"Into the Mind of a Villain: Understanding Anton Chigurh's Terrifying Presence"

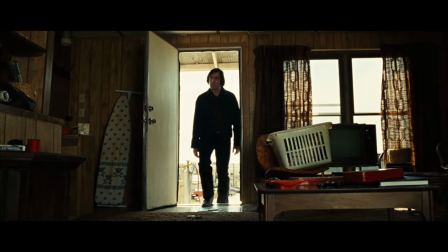0s
Anton Chigurh, the antagonist of No Country for Old Men, is a sociopathic, goal-oriented,
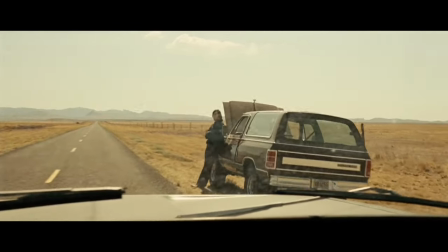6s
and tireless serial killer that becomes the harbinger of death and abomination for those unlucky enough to cross his path,
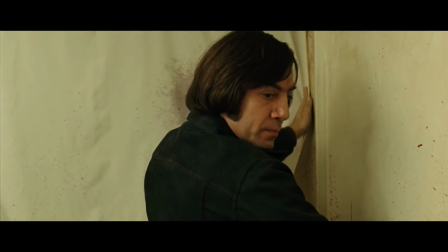13s
a killer so calm and composed that after eliminating his targets, walks as if he's strolling in a park.
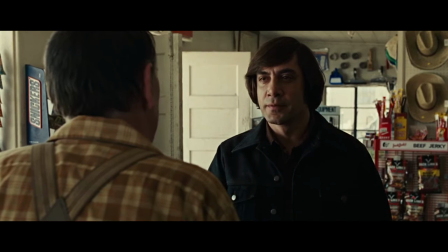19s
If you're lucky and Anton agrees to negotiate with you, you can leave the fate of your life or death to a coin toss.
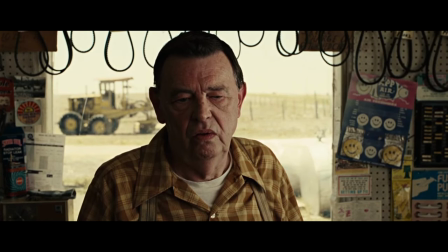26s What's the most you ever lost on a coin toss?
Hello everyone, welcome to Silence Channel.
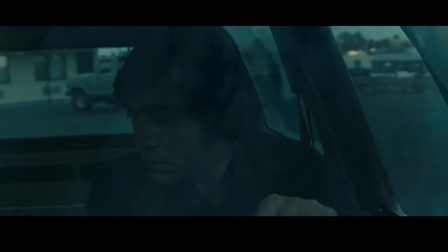33s
Today we are going to take a close look at the psychological and philosophical aspects of this iconic character, Anton Shiger.
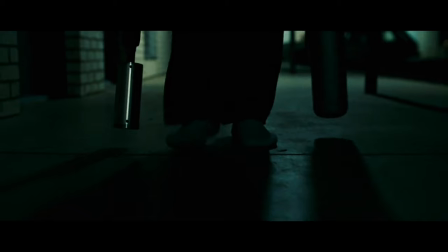40s
For this we start with his physical features and then step by step we delve deeper into his mind to capture the essence of his philosophy and world view.
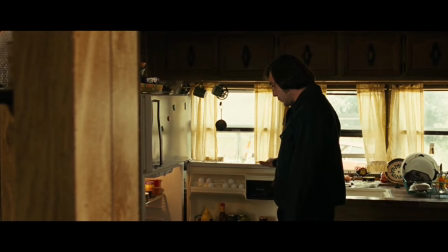51s
There's nothing likeable or relatable about Anton's appearance. starting with his childlike medieval hairstyle. I think it's fair to assume that he's cutting his own hair especially since we see him in another scene stitching his wounds.
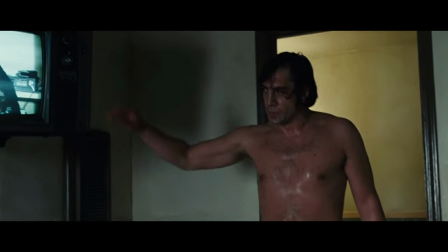64s
So he might just perceive the external world as a threat so much so that he doesn't trust
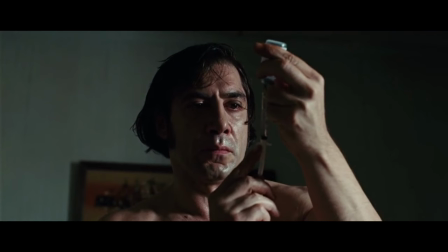69s
anyone to come anywhere near him especially with a sharp object like a needle or a scissor.
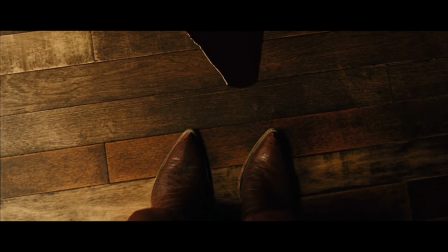74s
His cowboy boots are aggressive and pointy and we see them in the middle
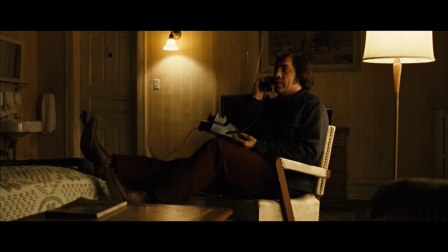79s
of many frames during the movie and through these shots they become a symbol of fear.
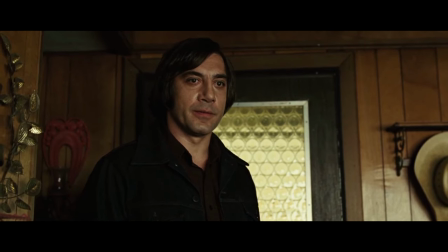84s
Now Sugar rarely speaks in the movie but in the occasions that he does it is in a slow pace and in low volume almost like he's whispering something.
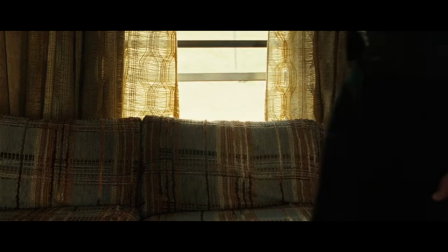93s
Now the content of his conversations are also important. He doesn't have a reciprocal relationship with the environment around him.
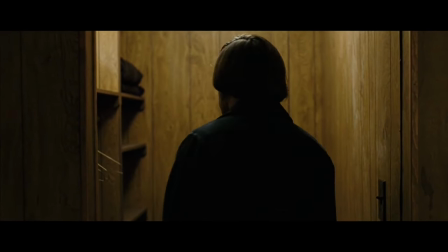100s
He's so certain about his beliefs that it doesn't feel that it's necessary to listen to anyone else.
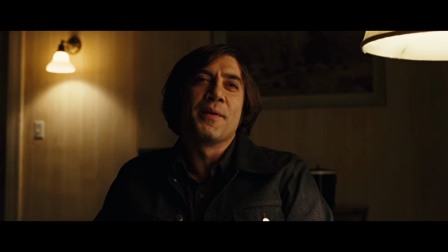105s
The only chance that other characters have for survival is to appeal to his already established ideas and what Sugar might consider right and fair.
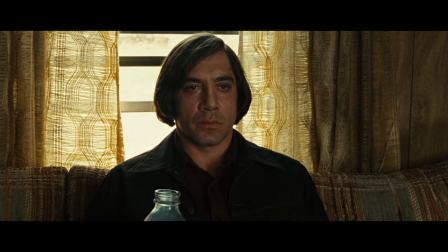114s
He really is an alien or a robot with this zero-and-one logic.
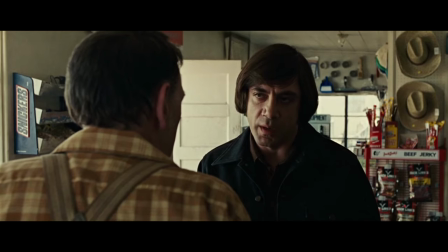119s
Now combining all of this with his cold wide-eyed and weird stares completes the physical profile of a psychopathic killer.
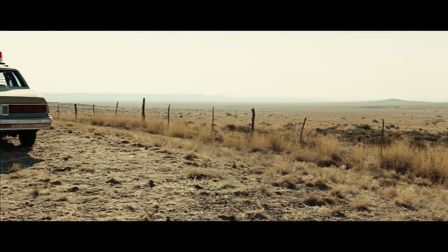127s
Now the first time that we see Anton in the movie is a perfect example of how you should introduce a villain.
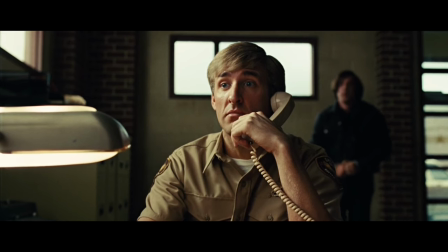132s
He gets arrested by a police officer only to regain his freedom few minutes after this scene.
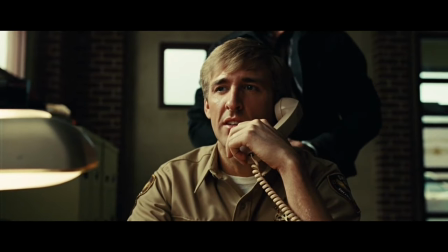138s
This is Coen Brothers' way of saying that Sugar is an uncontrollable force.
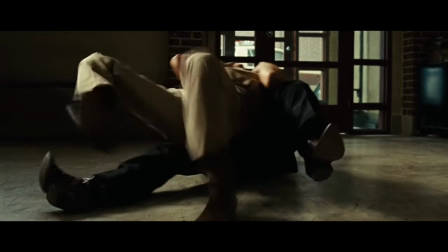143s
The scene that Sugar strangles the poor officer is brutal and the audience can feel the extent of
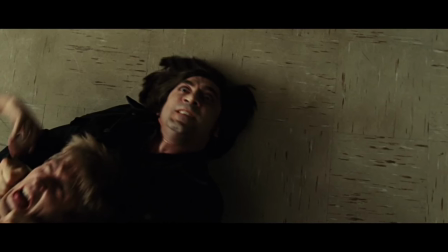148s
violence in this scene from Anton's eyes popping out of their sockets and the officer's shoe prints on the floor.
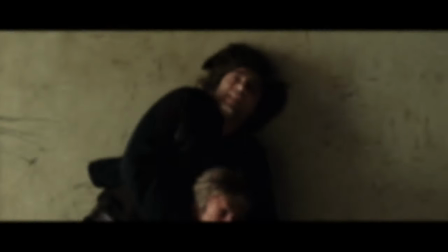154s
But if you listen carefully there's also the sound of a moving train at the background.
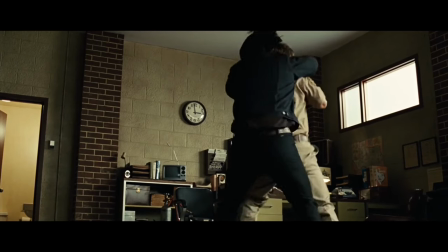159s
This sound is Anton's theme and is there to demonstrate that he is an unstoppable force just like a moving train.
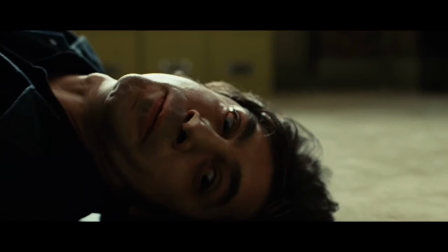166s
And now is the time for viewers to see an acting masterpiece by Javier Bardem. After killing the officer we see an orgasmic sigh of relief in Shiger's face.
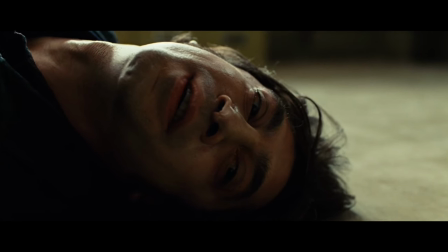175s
It's as if a burden has been lifted of his shoulders.
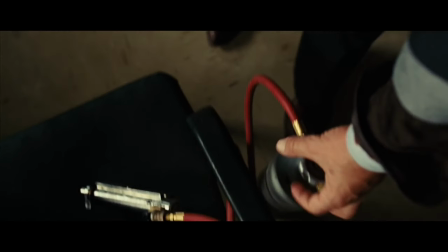178s
After finishing his job at the station he gets back to his captive bolt stunner and brutally murders another man in the next scene.
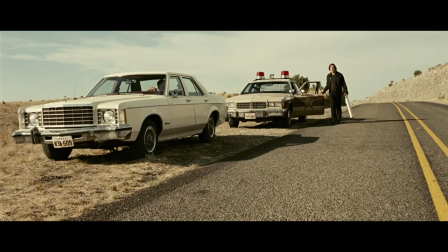185s
Now there's a common conceptual theme between these two scenes. Both cases seem non-random and they serve a specific purpose.
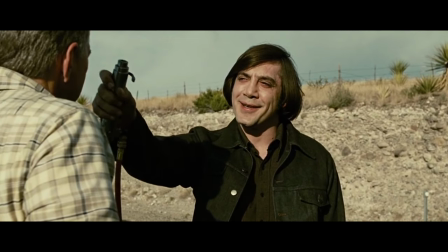193s
I mean if you just look at his face you will find out that he really enjoys his homicidal activities but
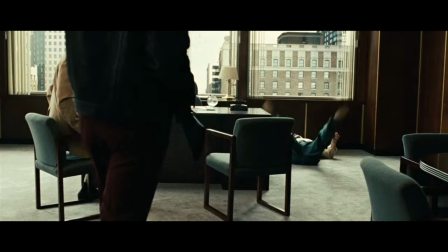199s
at the same time his killings are not arbitrarily and even sometimes he spares others lives.
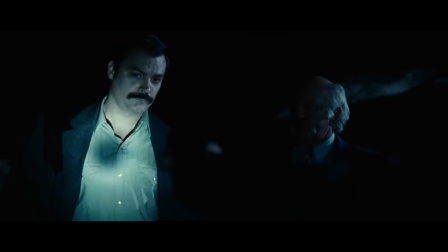205s
Shiger's actions are compulsive but not in the common sense of the word.
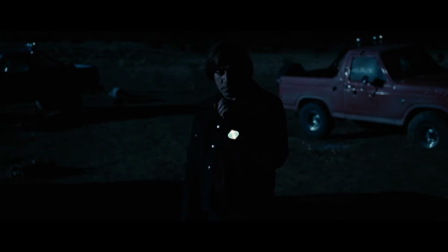209s
When a normal person does something impulsive they usually end up regretting their decisions but for Shiger it doesn't seem like he's rushing into anything.
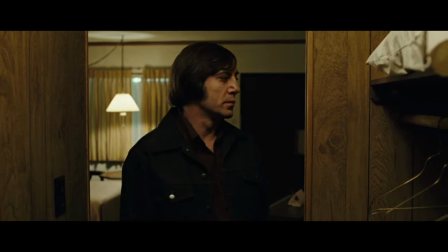217s
He's steadfast and always confident in his actions and this makes viewers curious about what Shiger's philosophy could be.
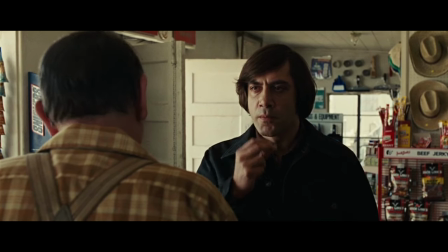224s
That's why his shopping scene and his famous coin toss becomes the most iconic scene in the movie.
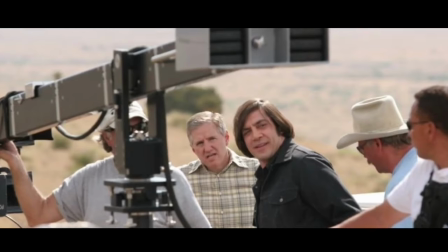230s
Now the scene starts innocently enough and in the middle of the day. A conscious choice by Coen brothers to make everything look as normal as possible.
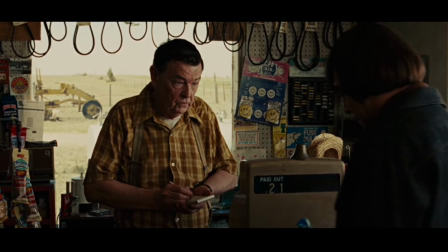238s
The store owner seems to mind his own business until he makes the biggest mistake of his life by asking Shiger about the weather.
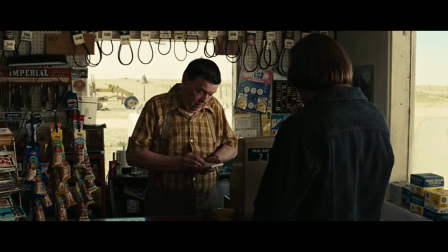244s I'm getting any rain up here, right?